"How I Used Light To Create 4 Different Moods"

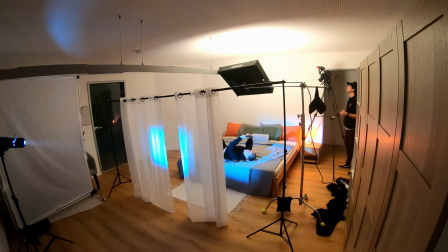And then the final change, the obvious one, is we've changed the light from CCT mode to RGB mode, and we've dialed in this metallic blue. Now with the setup, we ran into the same issue that I had in the second setup, is because it's a hard quality of light,
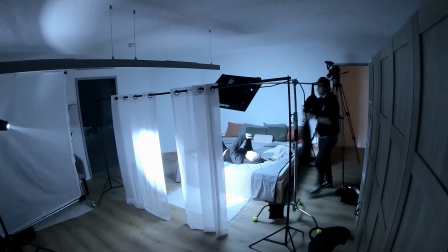the transition between highlight to shadow is extremely noticeable and stark. And so to fix this, we've used the same solution that we did in the first setup.
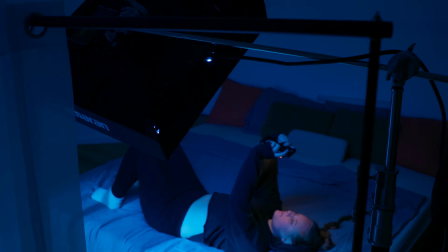We took our Amaran F22C and we boomed it overhead just to wrap the light in a more pleasing manner on our subject.
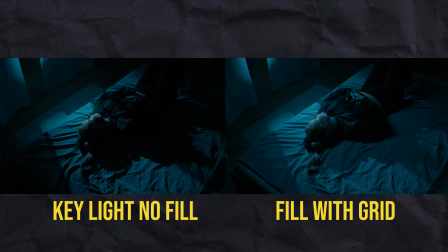Now, we are using the grid just so that I can still keep that directionalism and not have the light spill everywhere.
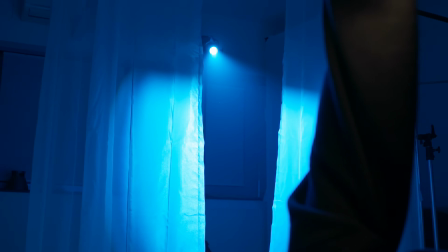And because of Sidus Link, I was able to take that color temperature that I dialed in on the Amaran 300C and just use that as a preset for the Amaran F22C.
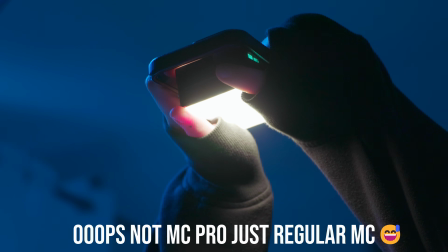And the final cherry on top of the setup was this little MC Pro that we put in front of the phone.
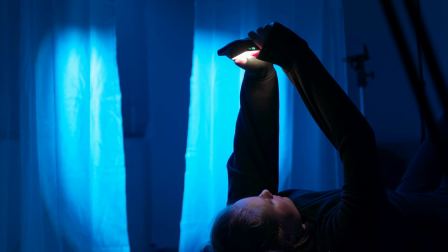Now we dialed this in at 4,400 Kelvin at an extremely low temperature, just so that it was lighting our subject's faces, adding some color contrast and drawing the attention of the audience to her. So that is the setup. Right, so for the final setup, I was heavily inspired by this frame that I saw while scrolling Shot Deck from the series Euphoria. I just love the greens, I love the oranges, I love how gritty and moody it feels, and I wanted to try and create that in the setup. Now, I'm not trying to recreate that frame one-to-one. I would have failed immediately because of the shot being completely different, but I wanted to try and emulate that feeling. So let's talk about how I tried to do that. From setup 3 to this one, we've changed exactly 3 things.
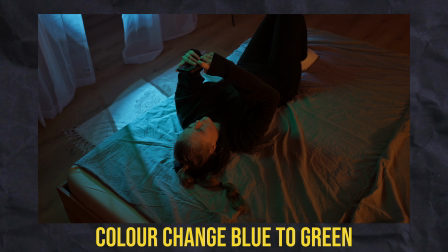Number 1 is we changed the color of our Amaran 300C and our F22C. We went from that deep blue to this green color, and I love it. Then we turned on these practical lights here in the background that are motivating the orange of our scene. Now, obviously, I know you can't see them in that shot, but if we were to shoot this as a whole scene, my justification is that eventually you would have seen those practical lights and that orange light would have been motivated. However, those practicals, whilst being motivated and giving me a beautiful warmed color, they're a little bit too weak. And that brings us to change number 3, which is amplifying those practical lights using an Amaran P2C.
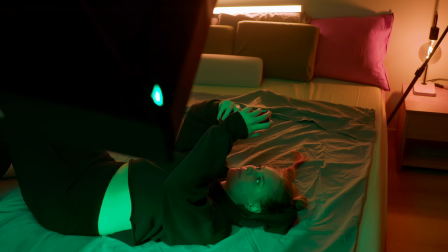And now I put it in the middle because we have the practical lights on either side, and so by having it in the middle, it was creating an even spread of light on our subject.
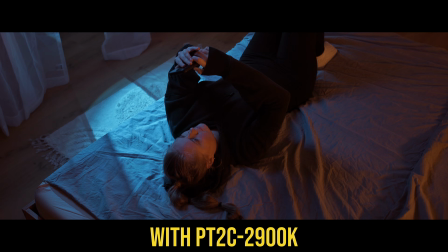And that is how we created this look.
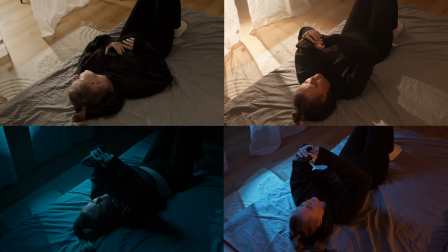And we basically, to be honest, really only changed a few key elements and how the light hits our subject, and we've gotten 4 different looks.
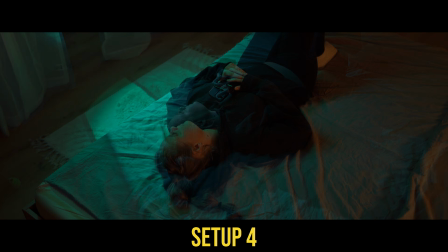And that just shows you the power of lighting. So I hope you found this video useful and helps you on your next shoot. Till then, I'll see you on the next one. Goodbye.